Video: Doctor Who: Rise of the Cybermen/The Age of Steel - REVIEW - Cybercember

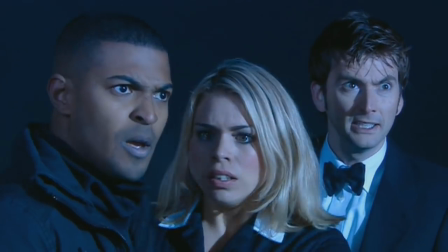492s
This group converges with the Doctor and Rose at Jackie Tyler's
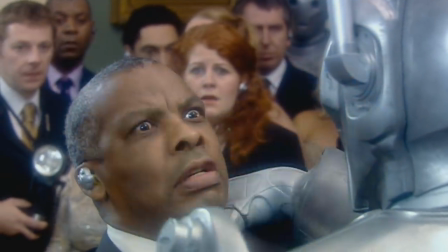497s
39th birthday party when John Lumick assassinates the President of Great Britain and kidnaps all of the people at the party to be converted.
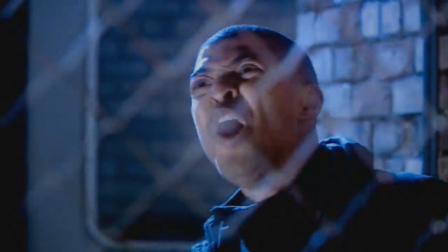505s
But our heroes do escape, except for Ricky, who gets killed, and they all plan to take down Cybus Industries from the inside.
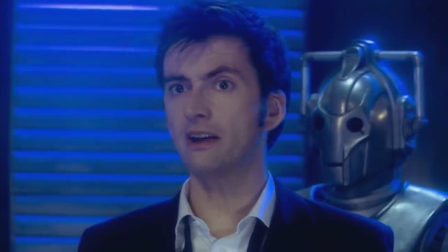512s
The Doctor and Mrs. Moore sneak in underground but get kidnapped and confront a converted John Lumick, who is now the Cyber Controller.
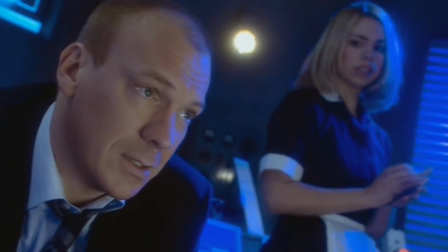518s
Pete and Rose are unsuccessful in saving Jackie and are also taken to Lumick, while Mickey and Jake manage to take down the transmitter.
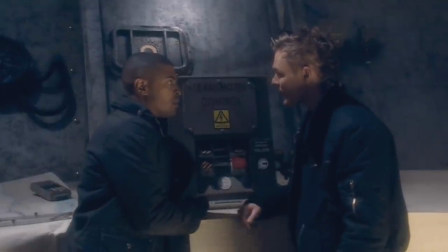525s
Now, problem number one, only one of these three narrative strands actually adds up to anything,
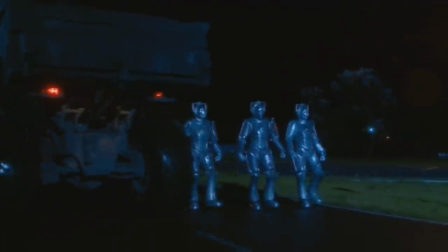531s
meaning that the Age of Steel, the second part, doesn't have a lot of momentum to it.
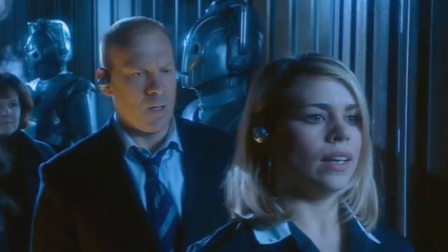536s
It really does just feel like the Doctor, Mrs. Moore, Pete and Rose are just wandering around without anything in the way of tangible gain.
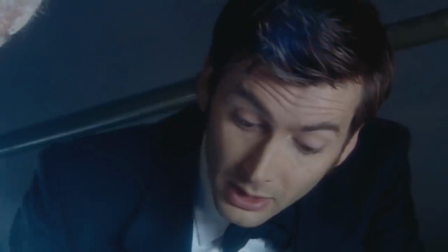543s
Now, obviously, we discover what happens to Jackie, and the Doctor also discovers the emotional inhibitor is the weakness,
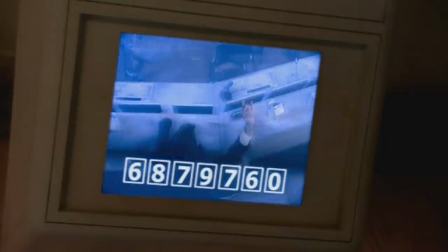550s
essentially giving the Doctor a big red button to press to win. The Doctor is given a 7-digit code which destroys all of the Cybermen.
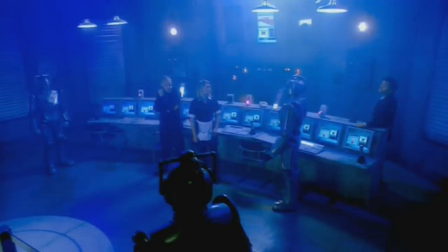558s
However, that 7-digit code cop-out does not feel cheap. Why is that?
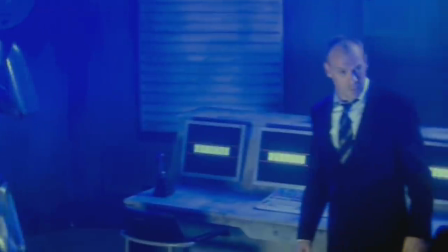564s
Well, for one reason, and it's the one thing that makes Rise of the Cybermen and the Age of Steel stand out beyond it being a Cyberman story.
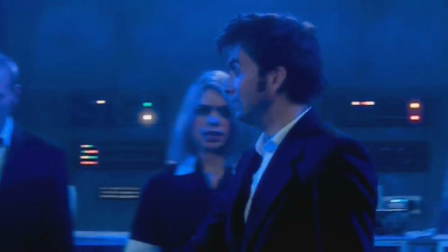573s
Mickey Smith. Mickey is the one to give the Doctor the code. When the deus in your deus ex machina is Mickey in this story, it feels effective,
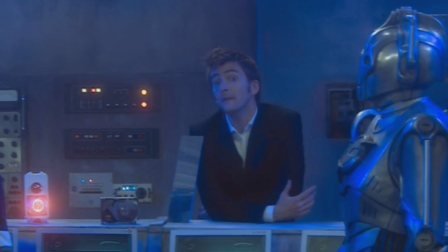581s
and this has been set up very effectively from the beginning, where Mickey is separated from the Doctor and Rose.
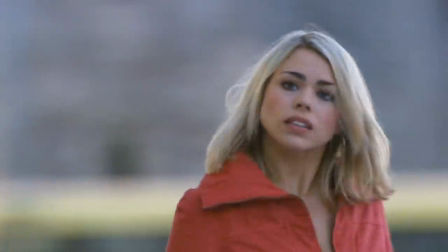587s
Firstly, Mickey knows full well that the Doctor will not run after him, but will instead go for Rose.
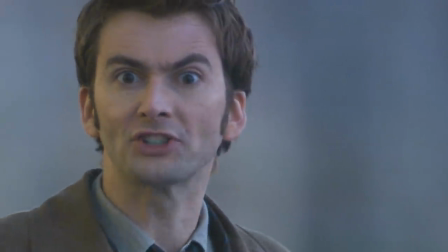592s
Not only does this make Mickey feel like a more independent character, due to his knowledge and self-awareness of this dynamic as the Tin Dog,
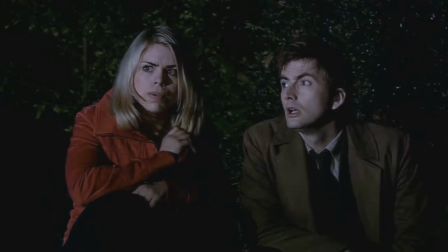599s
but this narrative sleight of hand means that while the Doctor and Rose are able to see how the other half live at the Tyler party,
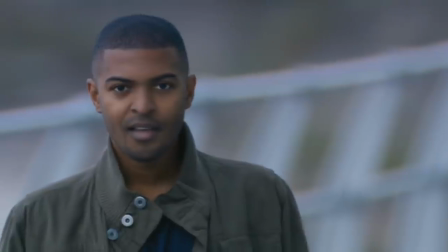606s
Mickey gets a view from the ground level. This, believe it or not, is in my opinion the most important scene of the story.
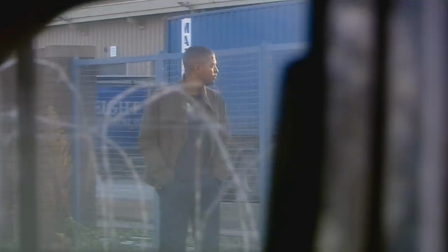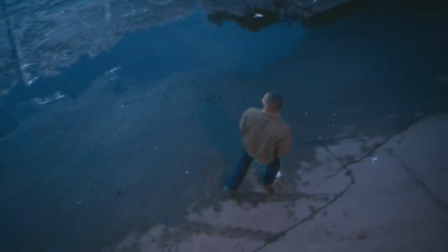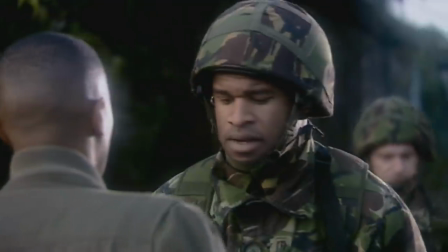624s Am I right to get boss? Yeah. No bother. Curfew doesn't start till 10.
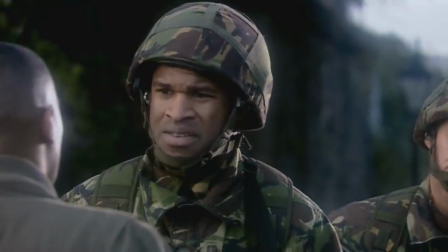629s There's a curfew? Of course there is. Where you been living, mate? Up there with the tops.
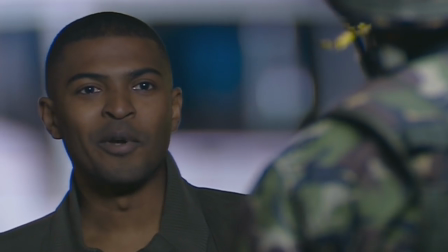639s I wish.
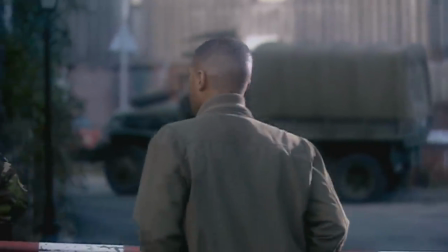642s See ya.
This isn't important necessarily because of the information being given,
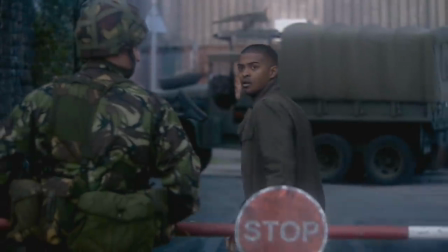648s
but because of Mickey's place in this story, where he gets to see how the average person lives.
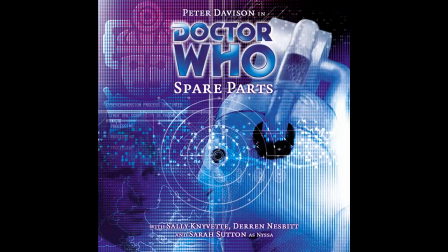654s
Going back very briefly to spare parts, that audio adventure is significantly less effective if you don't have the Hartley family in the middle of it.
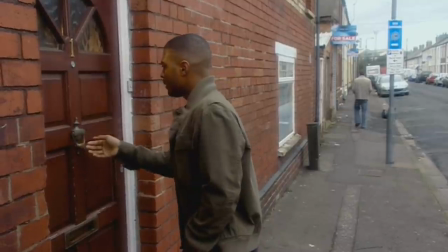664s
That story loses its emotional anchor point, and in this subplot, Mickey learns of the curfew imposed on the citizens, joins with the preachers,
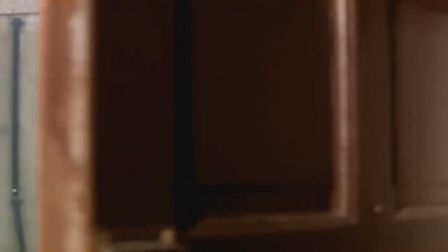673s
and maybe most importantly, meets his grandmother,
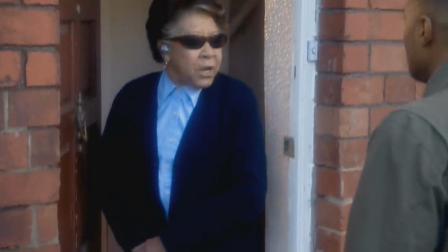676s
who immediately upon opening the door thinks that someone is either trying to rob her or that she might be taken away,
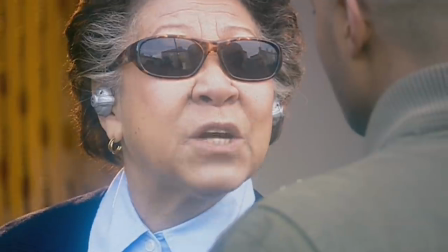682s
which says a hell of a lot about the state of mind of the average citizen. And this scene gives me a lump in my throat every time.
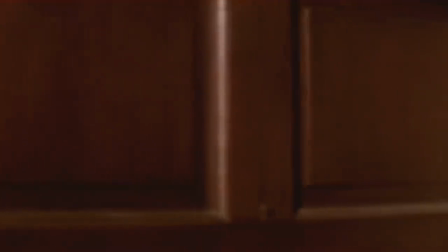691s
Noel Clark is outstanding here.
Who is it?
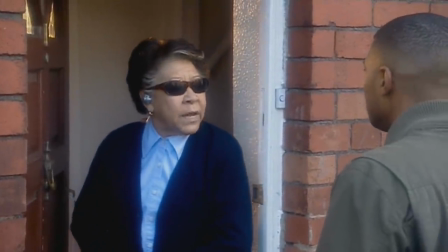697s I know you're there. Shame on you tricking an old lady. I've got nothing worth stealing, and don't think I'm gonna disappear.
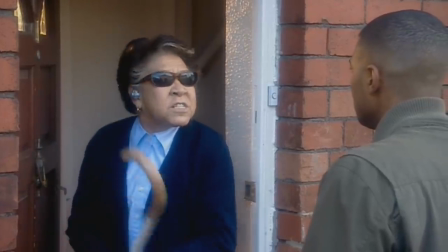704s You're not gonna take me.
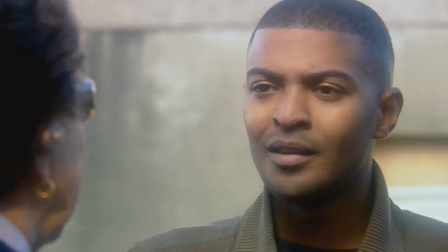710s Is that you? It's me. I came home. Ricky?
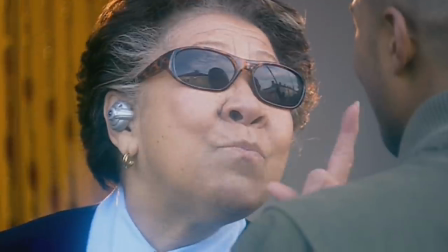715s It's Mickey. I know my own grandson's name. It's Ricky.
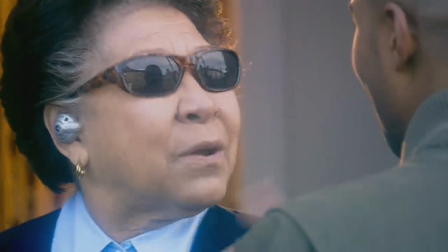721s Now come here.
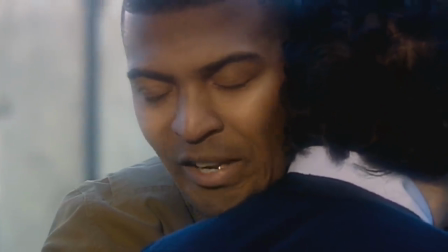726s Okay, I'm Ricky. Of course I am Ricky. That's me. You stupid boy.
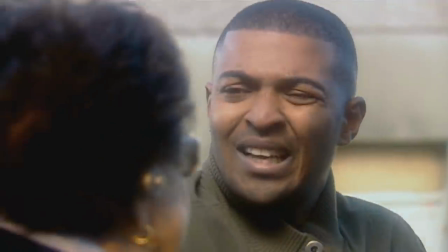732s Ow! Where have you been? Stop hitting me! It's been days and days. I keep hearing all these stories, people disappearing off the streets.